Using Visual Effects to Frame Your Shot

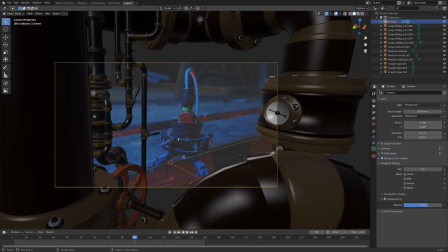487s
So the basic idea of what we want to do with all these pipes, instead of adding more noise to the scene that just distracts the eye,
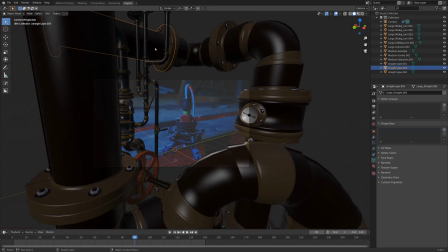493s
we kind of want to hem in the main focal point here with all these pipes so that it's really certain what you want the viewer to focus on. So I'm just going to grab these ones up here, kind of move them down a little bit so that the focus is a little bit tighter on the character here. very nice
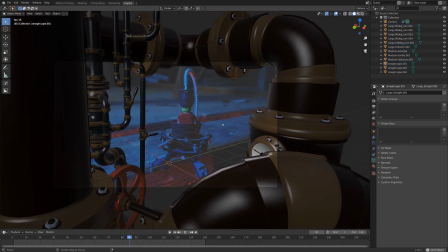509s
and these are all moving exactly like the camera since we tracked everything in so that's great we can just play that
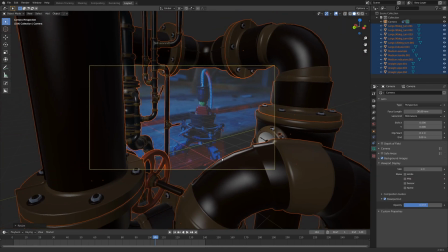514s
back and see how it's working very nice okay so if we render this right now i believe we're in eevee and things just
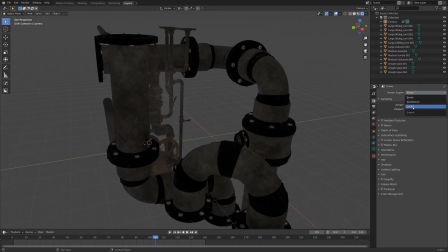523s
look not so amazing i'm going to switch to cycles so that things are a little bit more realistic now if we take a close look at this environment there's a
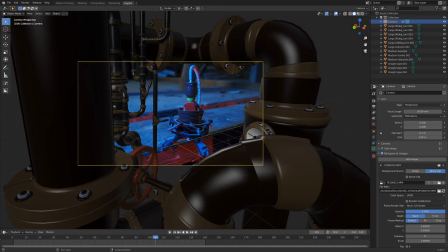531s
lot of really dark parts actually so we should probably match up the lighting a little bit here if we go to world settings and just turn this color
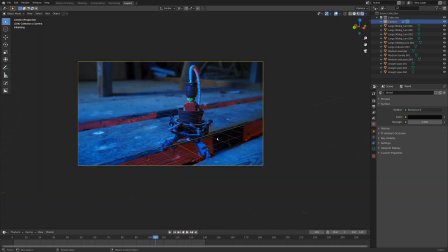538s
down to something not quite black but very dark our pipes become these black objects which is really cool.
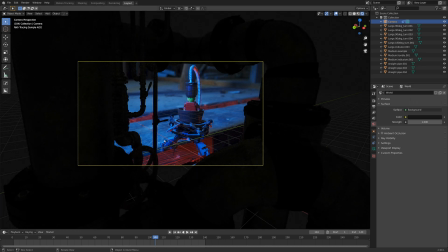545s
Maybe a little bit more light would help. There we go something like that's good. And now that these are all really dark you aren't focusing quite as much on the detail of them as you are focusing on the main focal point which is exactly what we want. Now another thing that could help us to make it so that you're not focusing on the detail of them quite as much is if we add in some depth of field.
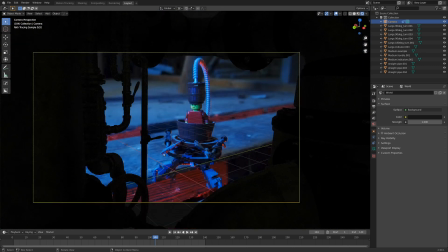564s
This is a really shallow focus going on so let's just make sure these are matching up with our original footage and they're slightly out of focus as well.
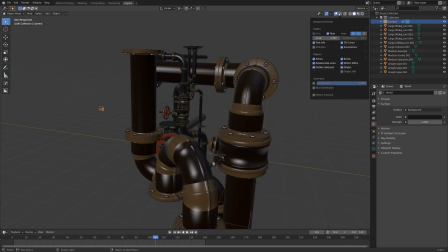571s
So how do we do this exactly? Well if we go up here to this little drop down we can display the motion tracks.
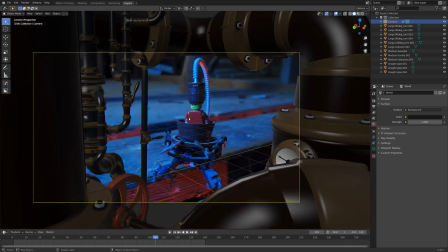577s
If you look real closely here you can see all the little tracks and if we go back into the camera view you can see this is the one we tracked
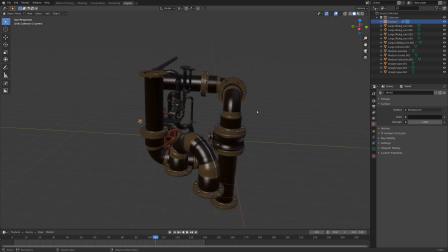583s
on top of the barrel and this part is really nicely in focus so I'm just going to go shift and right mouse button
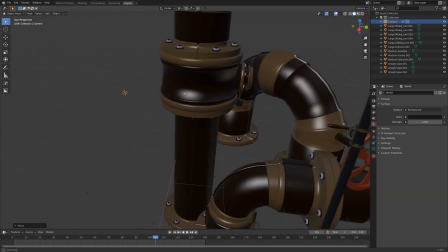589s
and that'll drop the cursor right around there if we take a look hey it's good in 3d space it's always a good thing to check
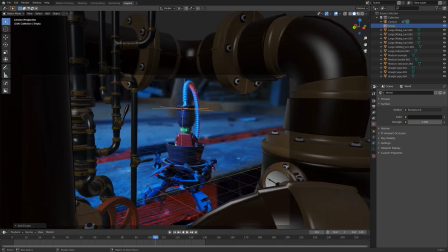596s
now let's go shift a and add in an empty for the camera to focus on if we hop once more into the camera view let's select the camera go to the camera settings down here we can make background images go away for now and check depth of field
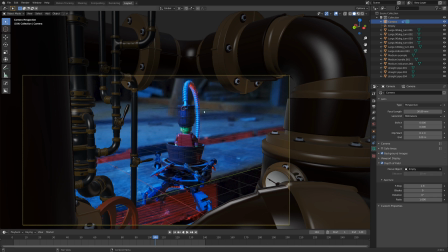611s
and now we can just use this little dropper tool select the empty and now that's where the focus will be.
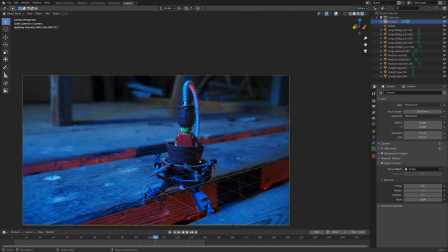617s
Now I found if you turn down the f-stop here, then things get a little bit more blurry, and if we look at the rendered right now, things really aren't that blurry.
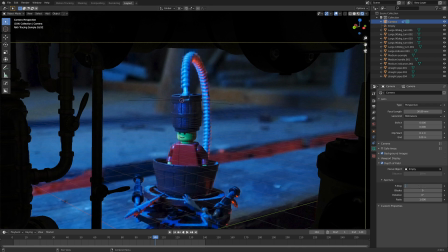625s
So let's take this down to about a 0.5-ish.
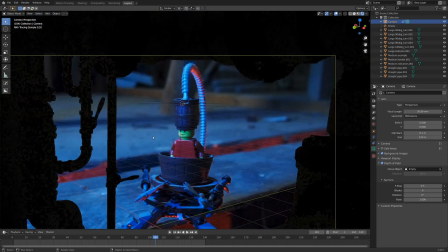628s
Now I just did some digging around, and if we have backgrounds enabled like this, you can't really see the blurriness of these.
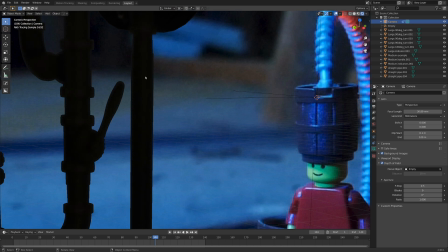635s
They are definitely blurry, but there's really sharp edges right where the background begins.
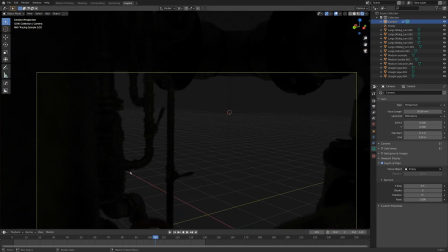640s
So if we uncheck background images, you can see things are really nicely out of focus, and if we render them, things will be nicely out of focus as well.
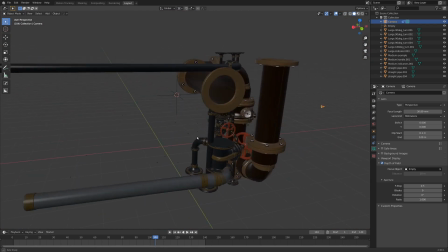647s
Okay so basically we just have pipes that are moving around the same way as the camera. So how are we going to composite this all together?
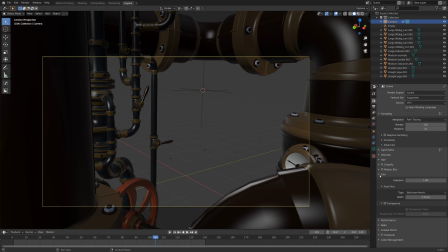654s
Well I'm glad you asked. If we go over here to the camera properties and then down to where it says film and then check transparent that will make it so that
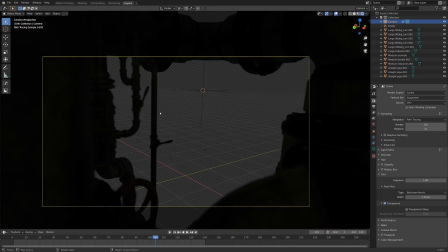662s
our background is this nice big checkerboard and you can see that'll all be transparent and we can just paste these right over top of our footage.
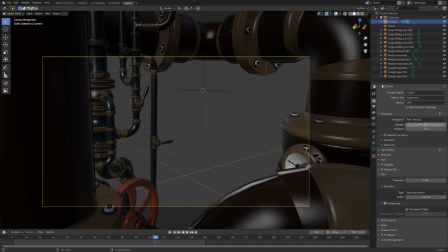670s
Now I'm going to take my samples down to something around 50 just so things will go a little bit faster and if we go down to Adaptive Sampling. That'll make things a lot faster as well. Under Advanced, I usually like to drop that down and make sure that the random seed for the samples changes when it's on a different frame.
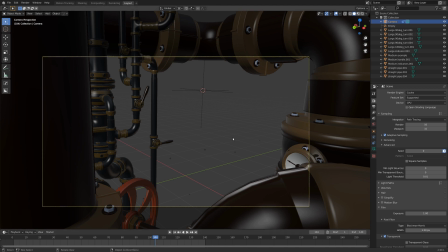687s
So if we just select this little clock, every time the frame changes it'll use a different randomness seed and that'll kind of help the noise pattern look a little bit better even though we're at lower samples.
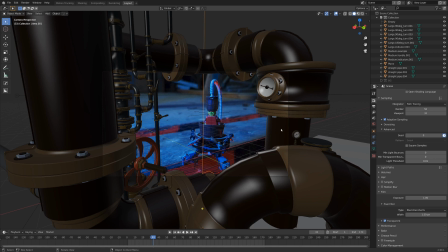696s
Now I would be a very poor teacher indeed if I didn't mention real quick that in your
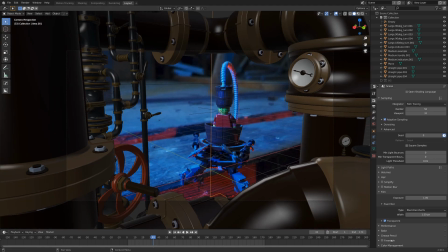701s
render settings you definitely want under color management filmic to be standard and that's something you always want to do when you're incorporating cg elements into live action footage so let's give this a quick render nice
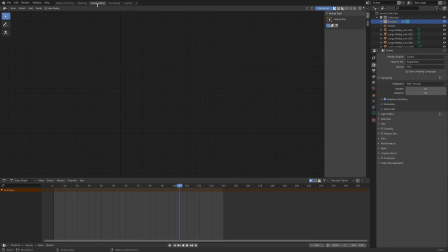714s
we got pipes all right let's tie this all together in compositing if we go over here to this tab and check use nodes i'm
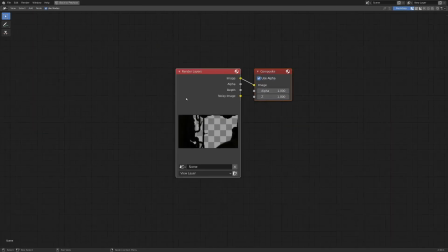721s
going to go control space so things are a little bit bigger i'm going to go n so that sidebar is out of the way okay we've got render layers
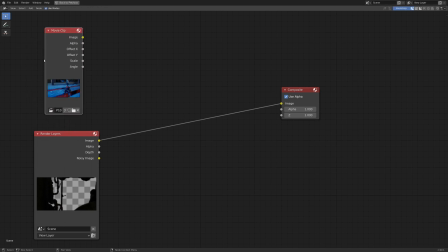728s
right here. I'm just going to go shift a input and movie clip and we immediately already have our movie clip here which is nice.